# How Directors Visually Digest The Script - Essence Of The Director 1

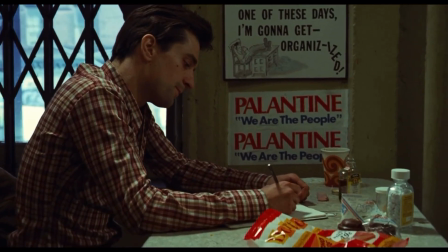Paul Schrader wrote the bold and uncompromising script,
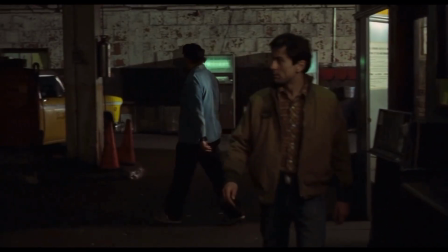Robert De Niro brought the flawless performance and director Martin Scorsese marked himself as a
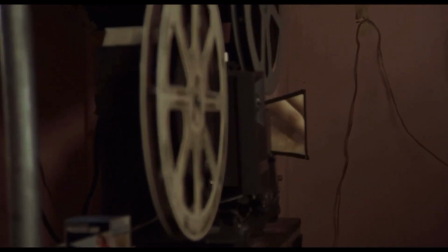serious talent to be reckoned with by using a visual language that hardwired the audience into Travis' mind,
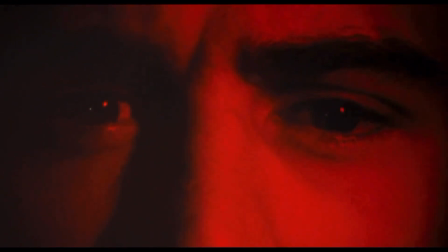absorbing us into his disturbing perception of the world and strangely creating a twisted empathy.
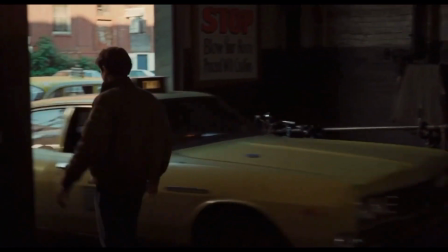And with that, it has become one of the most influential and referenced films of all time. all the other shots came from that concept
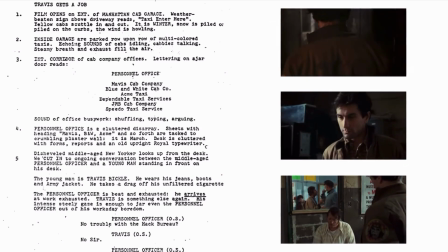that's that's in that shot right now envisioning all the all the shots i would draw the shots on the side of the script and break it down into setups
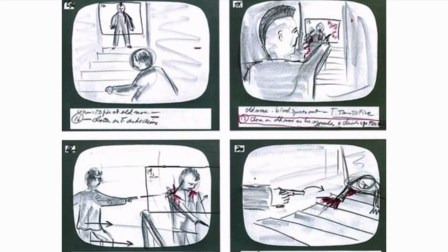and angles and moves and then i would take those notes and transfer them to actual drawings in storyboards the smoke subsides as we see the eyes of which this world
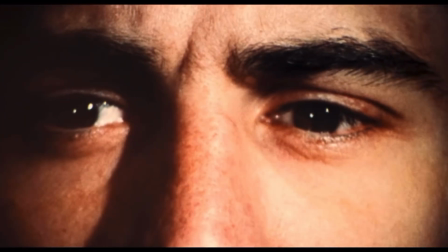is going to be siphoned through these uncertain and paranoid eyes become all the more justifiable when we see what they see New York
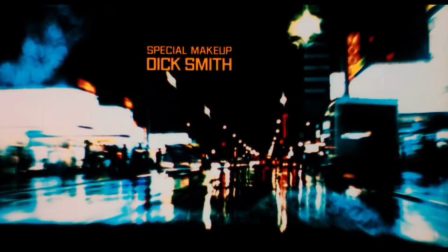but not quite as we know it. Through a process called Chemtone we see the streets in a very high contrast with extremely blown out colours.
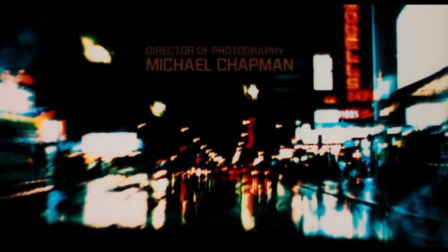The result is a luminescent world but at the same time one that's overwhelmed by darkness.
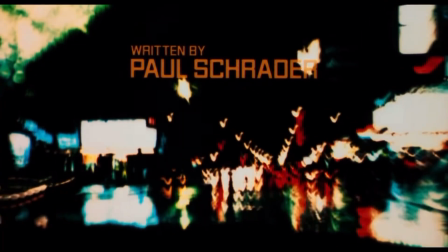This is a perfect metaphor for how Travis views his world because even though there is just as much light he chooses to focus on the darker aspects.
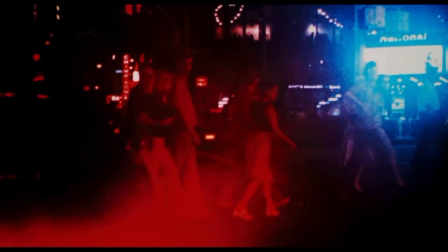The smoke and slow motion give the streets a more monstrous and sentient quality. Through the imagery alone, these streets are pictured to be menacing.
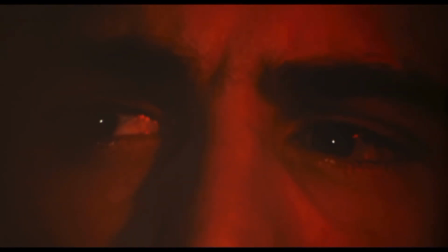What we have in this opening is the skewed perspective of our main character.
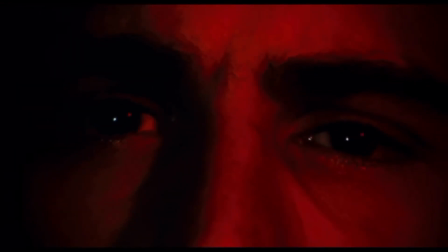Travis is exceptionally biased on his outlook of the world, which is important as the rest of the movie is to be examined through this haunted gaze.
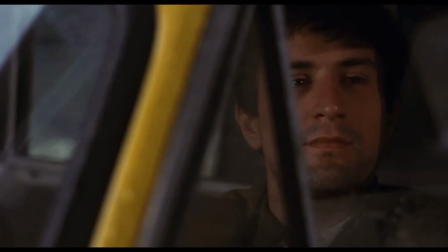In the introduction, some themes have already been established, that Travis appears distant from reality and he sees the world differently to us.
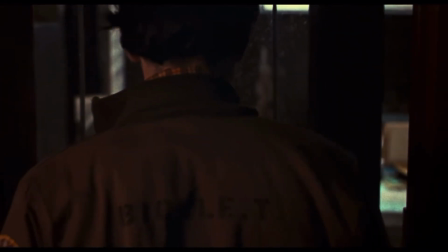Travis enters the depot with the smoke from outside following him, as though he's exiting from his own personal hell.
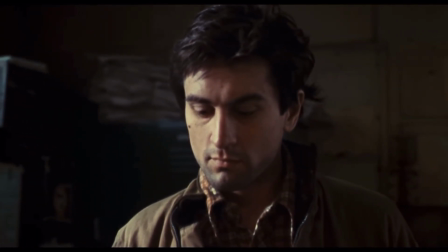It's in the depot that we get our first look at Travis, as well as the off-kilter shooting style that this film presents us with.
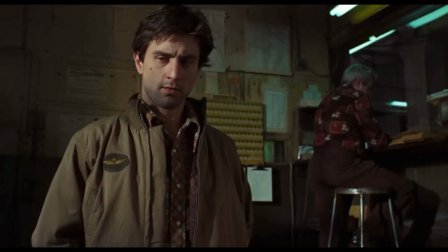Here's a very ordinary scene, but there's something off about the framing and positioning of the camera.
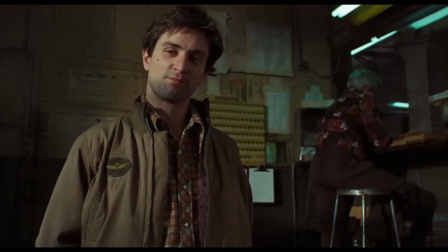In terms of composition, both shots are slightly off-center. In most movies the focal point would in fact be wizard.
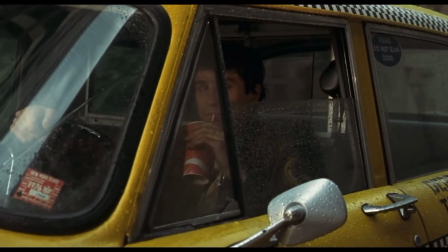But here's what we learn about Taxi Driver. As a first-person narrative, we have to analyze things from the mind of Travis.
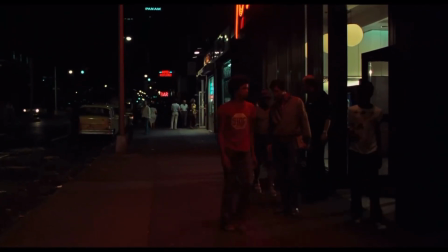This is what Travis notices, not the standard behavior right in front of him, but the confrontation in the background of his world.
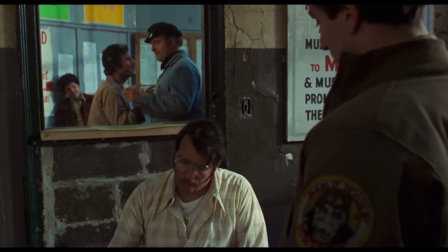While his attention should be directed towards his boss, he decides to only view the world's ugly side.
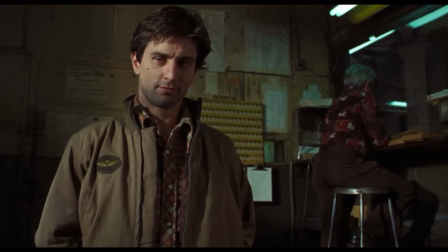Now even though this scene is only our first legitimate scene, there's a lot of themes established here that continue for the rest of the movie.
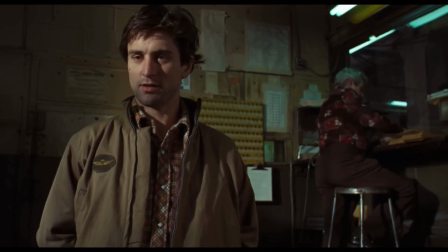From the get-go, Travis is constantly isolated, showing us the key theme of loneliness.
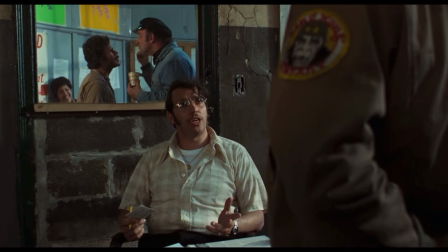In the depot, he's separated from Wizard by a glass window, the same way he's estranged from the rest of the world in his cab.
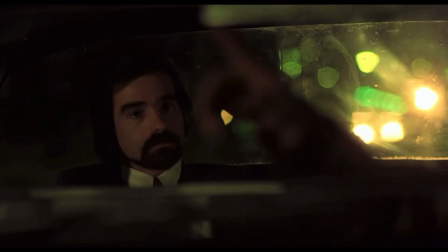It keeps him shielded from the outside world, and even when with fares, Travis only looks at them through his mirror.
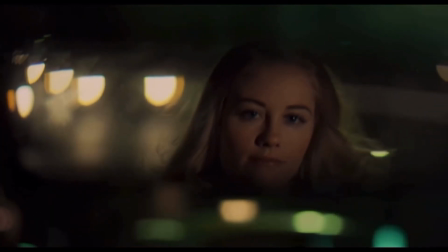He ensures that he keeps his distance, showing us just how removed he is from the world.
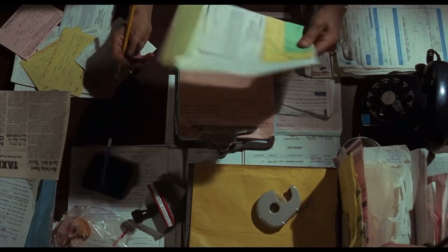This scene shows us Travis getting a job with the taxi company, and it also features the first overhead shot, which will be explained at the end of this analysis.
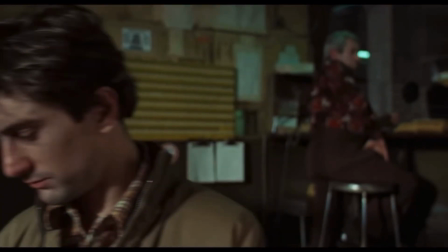However at this point I'd like to bring up something that's very important to the movie's style.
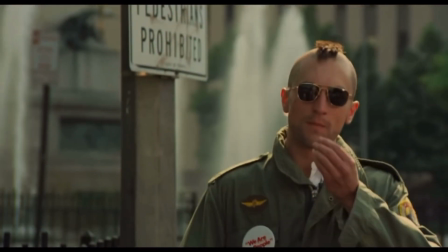A lot of people notice that even when compared to other Scorsese films there are certain points in Taxi Driver where the techniques of the film become very intrusive.
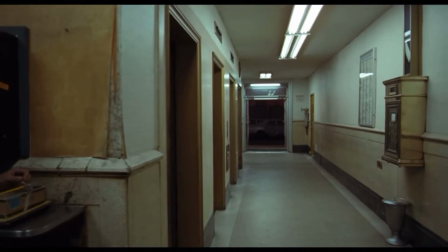The closest definition I could think of for this style is emotional filmmaking. By this I mean that the camera works in a very specific way.
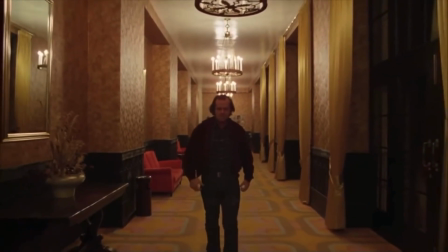Not in the way that say the camera works in a Kubrick film where you have to decipher the symbolism of
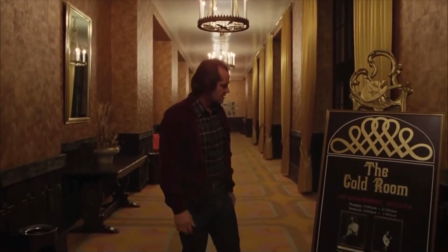the camera from an anthropological or more symbolic perspective but from an emotional point of view.
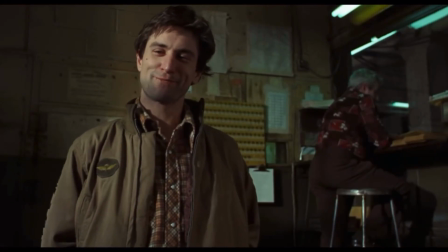This happens for the duration of Taxi Driver. In these opening scenes when Travis becomes agitated the camera moves in and things become more claustrophobic.
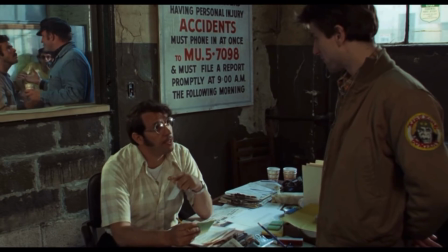If you're gonna break my chops you can take it on the arches right now, you understand? Sorry sir, I didn't mean that.
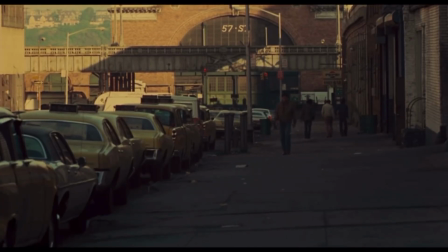Outside the depot there's a dissolve which typically is used to move ahead in time yet simply brings Travis closer to us.